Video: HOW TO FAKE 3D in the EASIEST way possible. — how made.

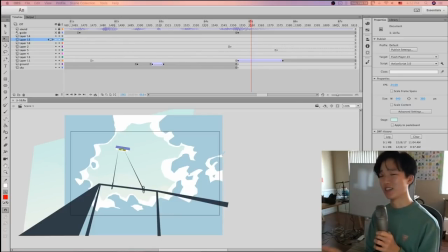look at this this is a new episode of how made you see this this 3d drawing we're going to talk about how this thing was made
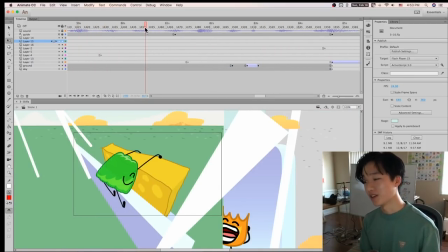about how these this camera movement you know we're on the small screen again you know so now we've got the good frame rate but now we can
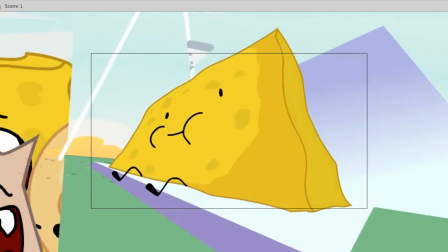actually play this in real time see
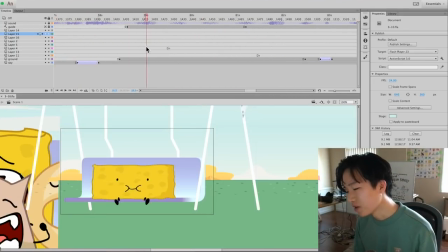that yeah it's pretty nice all right we're going to talk about how these transitions were done and it's just through a combination of different effects so
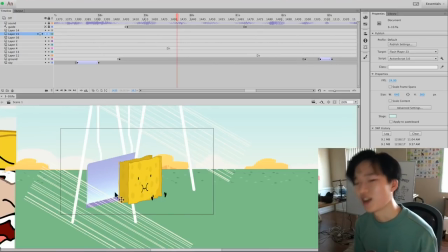we've got already i think the most visible thing we've got going on here is the lines going on here these sort of anime looking motion motion lines
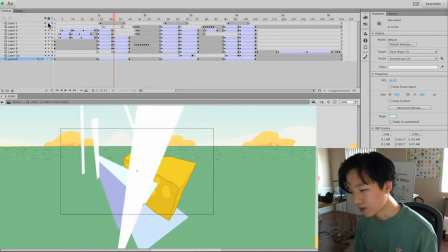but other than that we take those away just ignore them just like that you know get that nonsense out of there you know that superficial
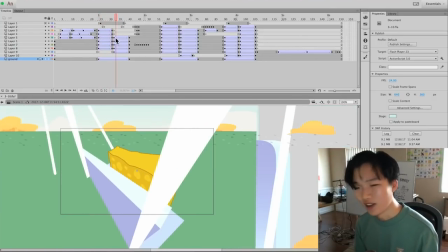effect on top you can see there's a lot of movement going on here but you can see it's really fake looking just it sort of just conjures the
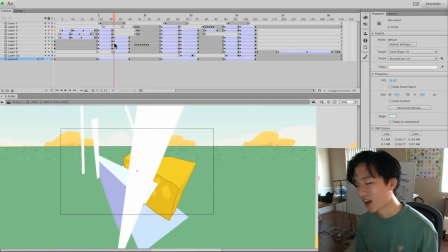effect conjures the effect it doesn't it's not like at all realistic in any way You can see this last frame here is just,
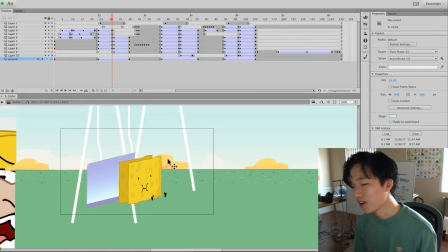this looks like a character of someone I know, but this thing here is just super, it's just things are moving generally in the direction they should. There's nothing right about this.
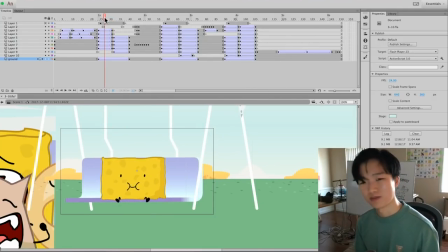It's horrifyingly bad and wrong, but it gets the effect across. So it looks kind of like it's turning. I mean, you kind of, it's kind of almost there, but yeah, everything is just sort of moving in the direction it kind of should. it.
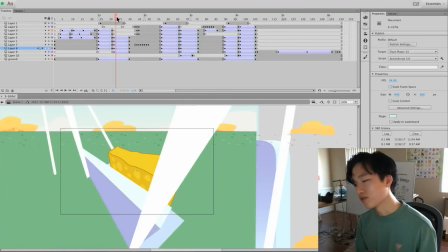And like this thing should be in front, but like you can see it's behind.
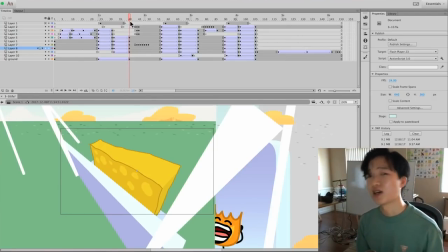But as long as things are moving in the direction they need to prior to the transition and also after the transition, then it should look just about right. Same thing goes on here, you know, and also we've got a bunch of different movie clips just so we can,
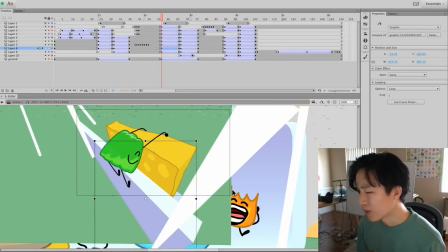so that we're able to get everything moving independently so that we get this 3D effect.
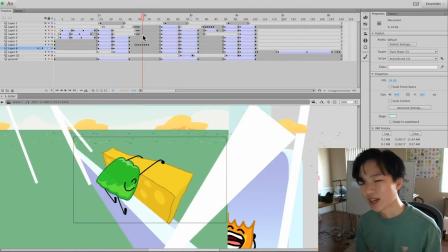Not to mention the background is moving too. When you have the background moving I think that's one of the things that really sells the motion sells the camera motion the most
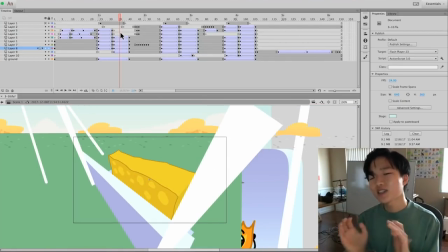because when you're moving a camera around that's the thing that's moving around the fastest maybe if you're just like trucking left and right the background might not move that much but if you're turning then the background is going to move the most so I think that's the thing that really
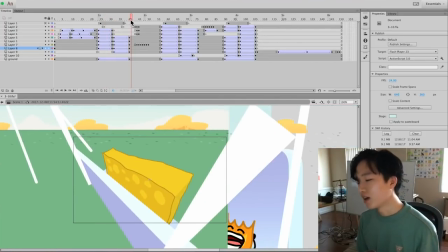gets gives the impression of a camera rotating and so that's what we get going on here the horizon is actually changing it's
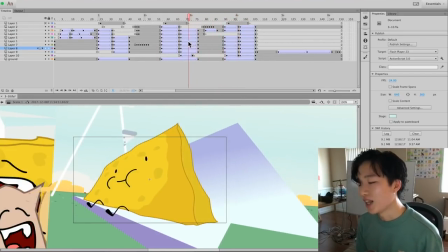also moving left and right everything's the background is what's really telling us the direction the camera is moving and so yeah we got this huge pop here but because there's such drastic motion before and after it doesn't look too bad we got the sponge we got the face everything is independently moving and
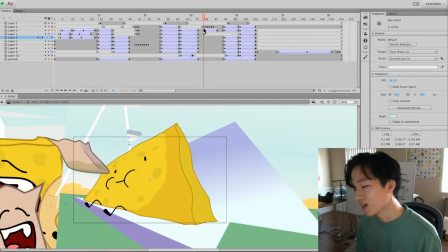that's what gives us the sense of depth you got this look at that there's not even any like or effect doesn't even have a face here but because it's
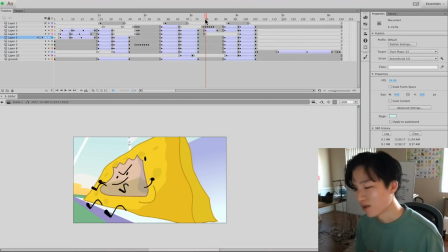out of the screen mostly and because it only appears for one frame it looks okay it's just like a what is a streak
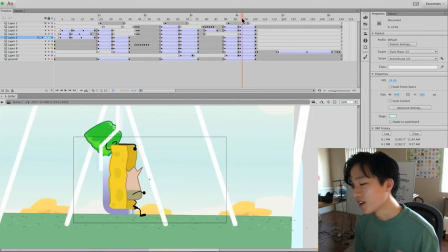a blur i don't remember the word i'm sorry and yeah we got two different copies of spongy here spongy is actually if i if i were
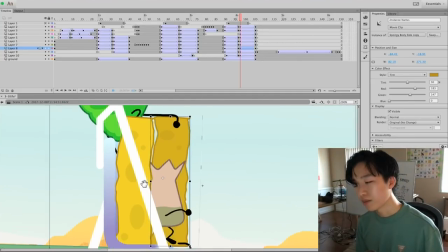to move that just a little bit you see that gap there right there but just like that we have that extra layer behind it to give it
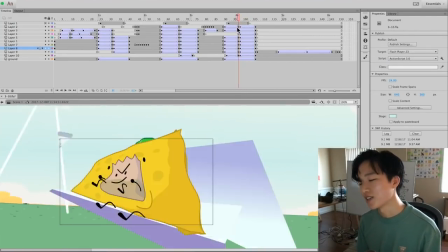that sense of depth remind us that spongy is you know it's a physical object is a shape that looks just like that and we've got two different layers of the bent of the
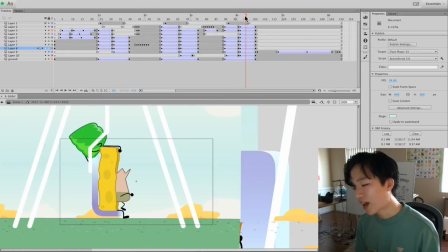supports moving faster than whatever's going on inside that gives us the 3d movement and finally we've got this thing that
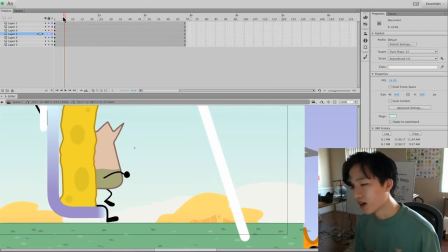has nothing to do with the 3d movement we've got this uh blobby emotion and that's just drawn frame by frame
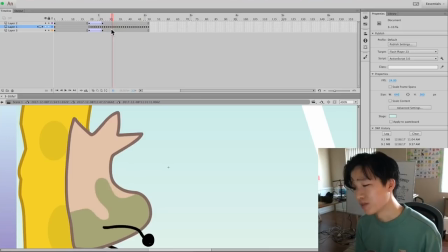and i just did that for fun i really shouldn't have put this much effort into it but got barf bags shape changing in in real time you know animated in ones and we've also got the barf inside moving and i made the barf a little darker and a little more different from the color of the bag just to
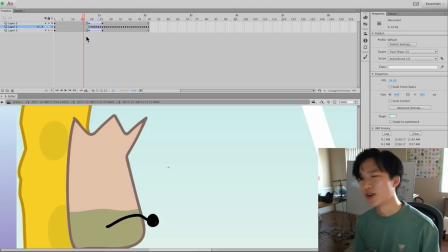make it more apparent that this fancy motion is going on you gotta really show it off you know and so that's going on and kind of this